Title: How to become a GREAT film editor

Firstly, just know that editing is not just taking out the bad bits, it is actually building the entire film.
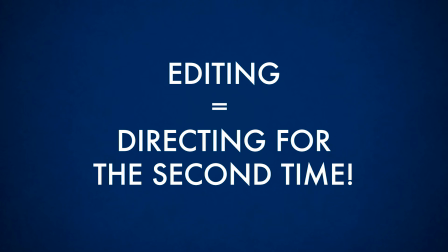6s
Editing is basically directing for the second time, because you arrange the shots in the best order that tell the story,
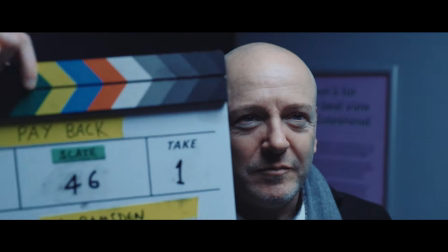13s
and you can completely change the film through your choices.
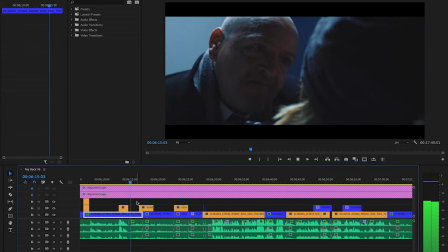17s
If you give 10 editors the same footage, you will get 10 different films, so this is normally where the film really comes to life. For professional films and TV, most directors will not edit their own films.
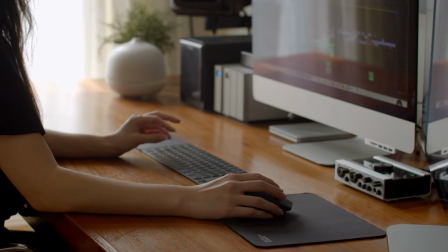29s
They will have a separate editor who can bring a fresh perspective, and they will work with that editor. But on a lot of low or no budget productions, directors will of course often edit their own films.
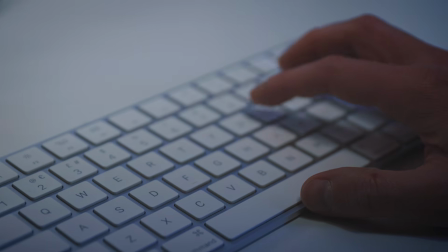39s
This can be a good thing and a bad thing, because although you can keep costs and crew down and you probably know the footage very well,
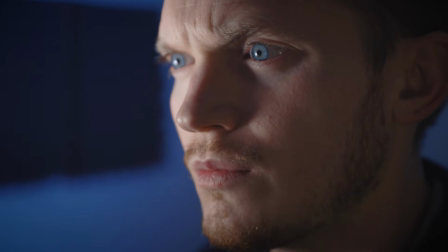47s
you might be too close to the project to make the best version of it. But with that said, here are some general tips on how to shape and refine your story using editing.
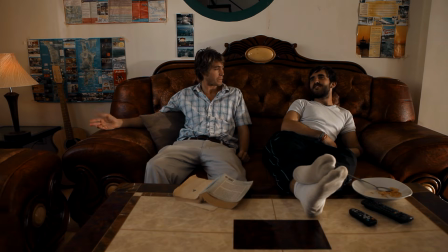59s
First, if you have shot coverage, you can easily build a scene starting with your master shot and replacing sections of it with your favorite takes from the other angles,
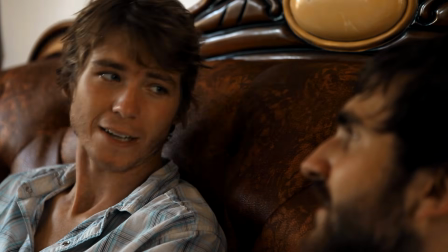67s
thinking about when you want the emphasis to be on which character. Then watch it through and trim it down until it's the most interesting version of the scene you can make.
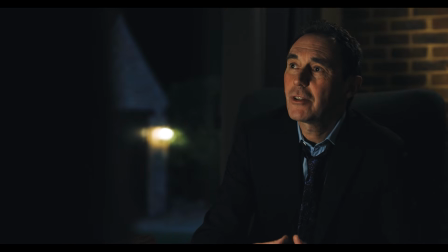76s
You don't need to stay seeing the shot you are hearing. A person speaking on camera doesn't need to be on camera the whole time.
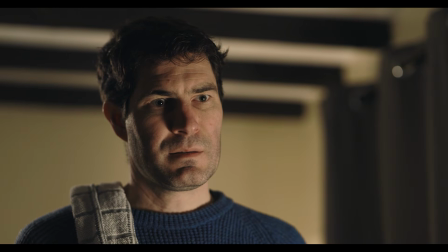83s
You might want to cut to a reaction shot from someone else over part of this. This can also help you join together two halves of two different takes.
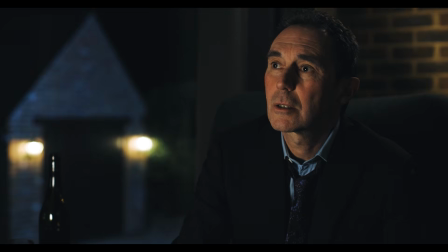91s
You hide the join by cutting to someone else. If there is no need to cut, then maybe don't cut.
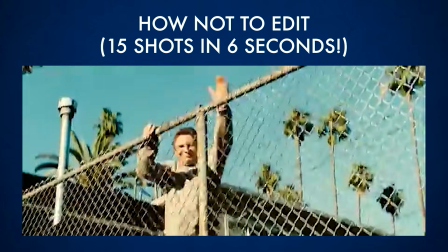98s
Don't feel you need to use all 5 angles just because you shot them. 1 or 2 might be enough.
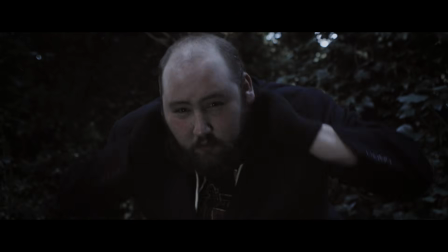103s
Normally, more cuts or shots will not make your scene better. In fact, the film will probably be better when you have nothing left to take away from it. One way to make your cuts smoother is to try cutting on an action. If your actor is doing some kind of movement, like getting up from a chair,
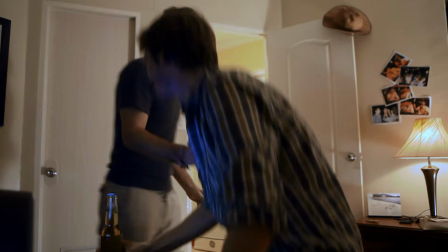120s
it can be a good place to cut to the same action in a different shot, and it won't interrupt the flow of the scene.
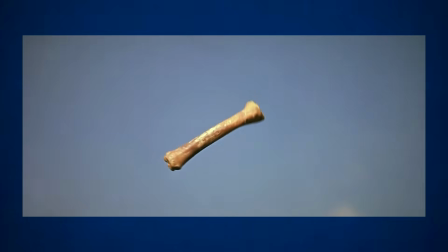127s
You could also try matching 2 different actions between 2 different scenes with a cut,
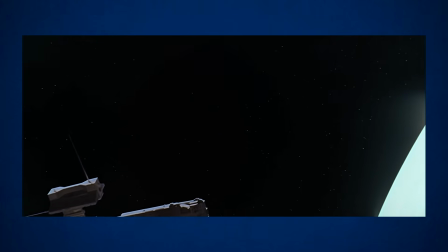132s
as happens famously in 2001: A Space Odyssey, which can create a fun result too. Now, most cuts we talk about are traditional straight cuts where the picture and the audio change together, but give a thought to where you might want to use a J cut or an L cut.
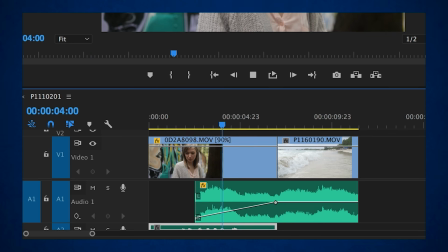148s
A J cut is where the picture and audio tracks look like a letter J,
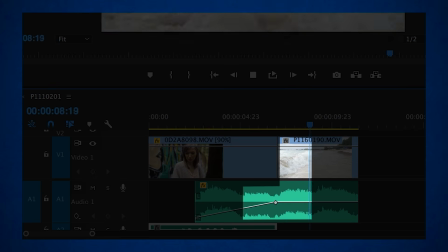152s
and so the audio you are hearing of the next scene starts before the picture changes.
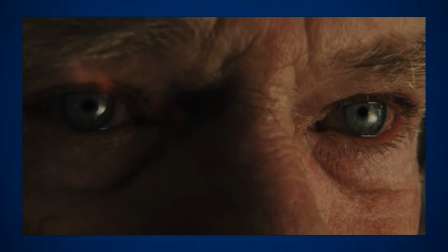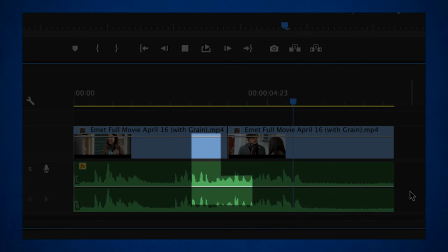163s
And an L cut is the opposite, where the picture changes before the sound. These really have specific uses in your story, but they are also good to know about.
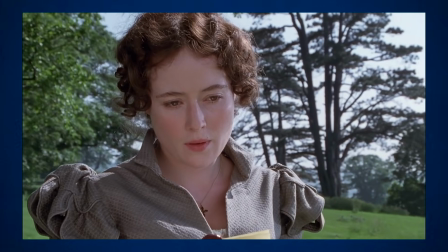173s
You can also add transitions, such as a crossfade between 2 different shots.
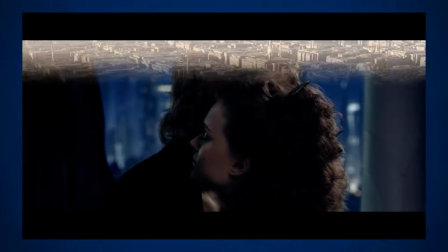177s
There are millions of kinds of transitions, but I would suggest using them sparingly and only the very basic ones if you want your film to look professional. Also, make sure you are using them for a good reason. For example, using a crossfade is usually best to indicate the passage of time passing. When you cut to a new scene, the viewer might need a moment to realize where and when the scene is taking place, particularly if the new location is unfamiliar.
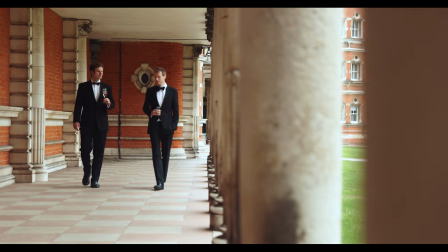201s
So it's common for scenes to begin with a wide shot to establish this before moving to a closer angle. But you could also turn this on its head and conceal the nature of the location until later in the scene, in which case, start with a close-up.
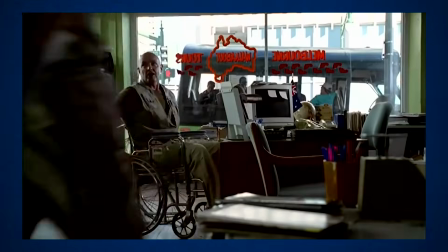215s
This can create mystery or suspense, and if you then cut the wide shot, you've just revealed some new information. Always ask what new information is a shot supplying, and if the answer is nothing, then maybe you don't need the shot and just try taking it out.
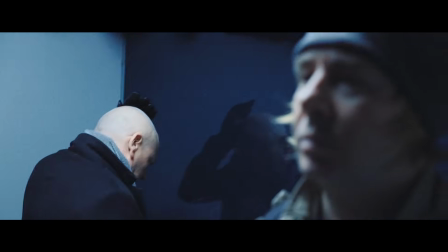230s
Also, try not to be precious about your camera work, especially if you were the one filming yourself. A shot that you love might be getting in the way of making a better scene. With every scene, get in late and get out early.
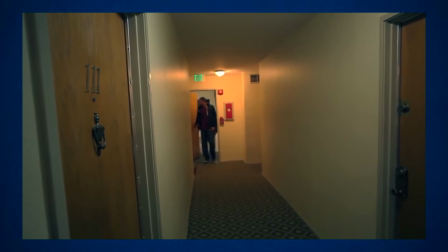244s
We don't need to see a lot of unnecessary stuff like people walking through doors.
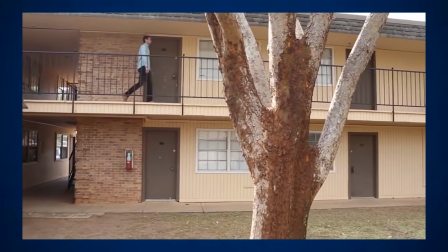248s
The shorter the better, so just get in and out of the scene as fast as you can. There's no need to linger on unnecessary bits of action, and it can make your audience bored very quickly. This can also be true if your actors have done some really long dramatic pauses. Too many of these can really slow a scene down.
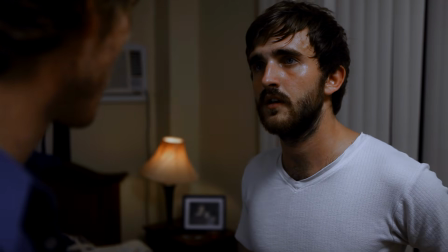265s
Keep an eye on the pacing of your edit. Are the gaps between every line too long, or have you done the opposite and taken out so much air that the film struggles to breathe?
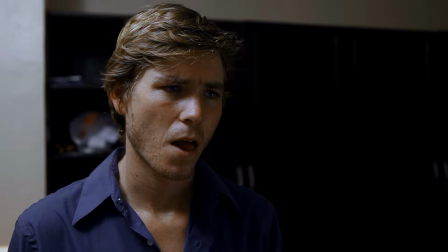274s
If so, try adding some time back in from what you've taken out and see if it flows better. Faster cuts might suit action, but be totally wrong for a slow or intimate scene.
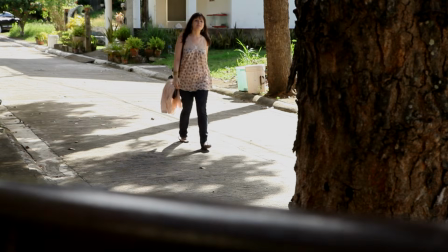284s
Always have some downtime away from the edit and then re-watch it later to see if the pacing feels like a good match for the scene's emotion, or if it feels odd and distracting. If you really feel like a scene just isn't working and you think you missed something crucial, then you can always try and arrange a reshoot.
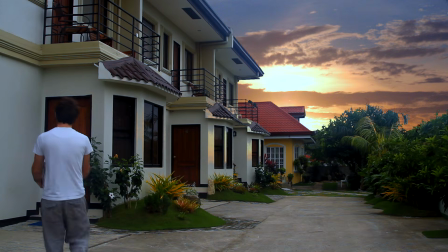304s
However, these can be expensive and pretty difficult if featuring your actors if they maybe
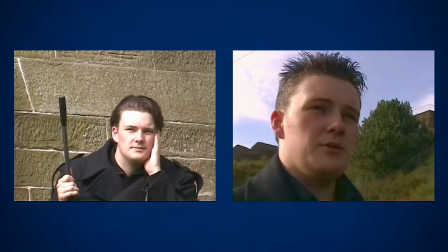308s
look different or have had a haircut or something that you can't control or match the same. If you just need to go back to your location without your actors, then that can be a little bit easier.
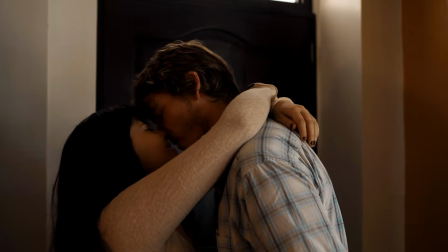318s
I've done this before when making my short film Janice. When filming, I had rather foolishly decided to not film any exteriors,
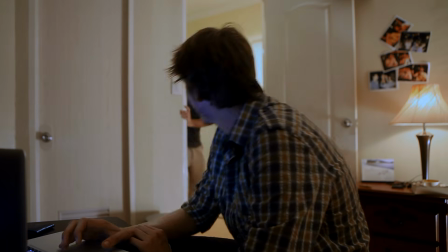326s
as I didn't want to reveal that I had shot the film in the Philippines, as I thought this setting would be distracting from the story.
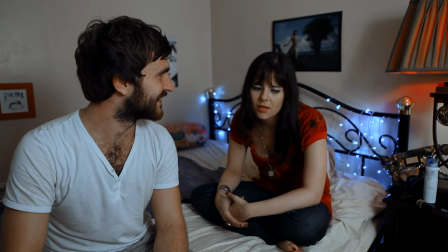333s
But when I came to edit, I realized that it was now impossible to tell that the interior scenes were meant to be taking place in different houses, because there weren't any establishing shots. So a few months later, I went back to the house that I had been renting at the time, which is where we had done the filming, which I didn't live in anymore, and got a few quick establishing shots outside.
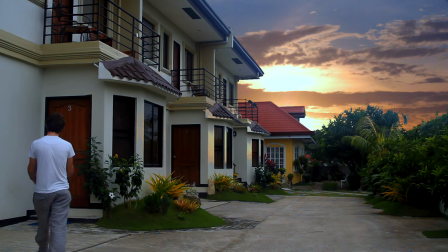353s
And we also found a few other locations nearby, which we could pretend were the exteriors of the different houses.
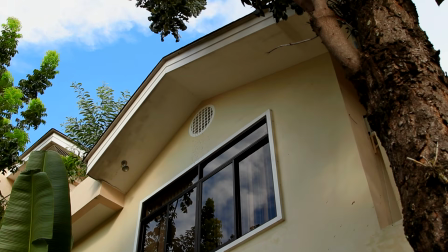360s
And then when I added these, the story became a lot clearer. If you feel like your scene might benefit from a totally different shot that you never even thought of filming, and you think this can help tell the story,
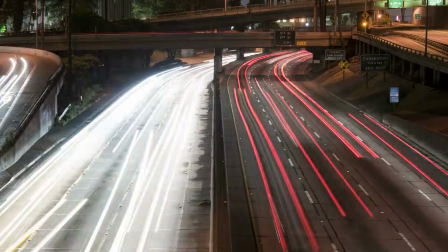370s
and you have the budget, you might find a cheaper option than trying to film it as a reshoot is to use stock footage.
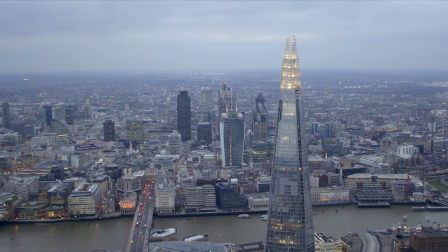376s
Let's say you wanted something like a drone shot of a big city centre. This can be cheaper and less hassle than actually trying to film it. If you're adding credits, do not do a long opening title sequence at the start.
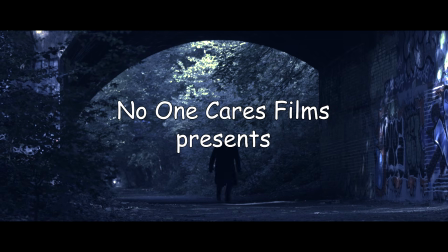390s
Nobody except you will care, least of all your audience, or worse,
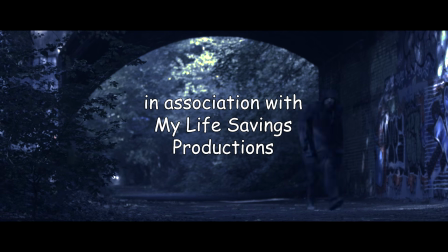394s
festival programmers who just want to get to the story and see if you can tell a good one.
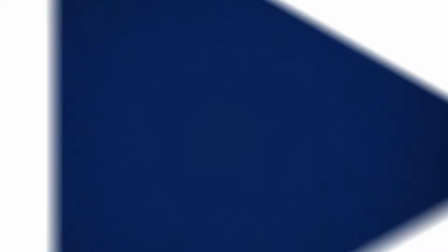399s
Save the credits for the end, and even then, keep them short. Getting feedback on your film is very important. Show a rough cut to some trusted people who you think will give you an impartial opinion about it. And then, especially if you're editing yourself, you may be too close to it, so step away for a while and return to it with fresh eyes before doing another cut.
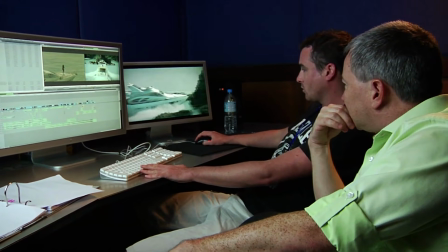420s
Normally the editor will create a cut, the director will review it and then give any notes,
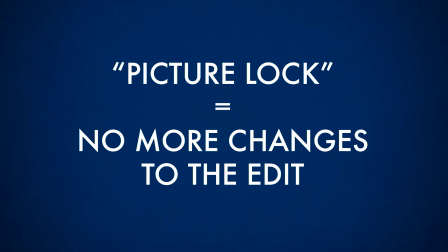424s
and then the process will continue until the director decides to lock the picture, meaning no more changes will be made to the duration of the shots. Only then will the next steps, such as the sound design and the color grading, happen. So if you're doing everything yourself, only start these next steps after you've stopped making changes to the edit, and this will save you a ton of time. Happy editing.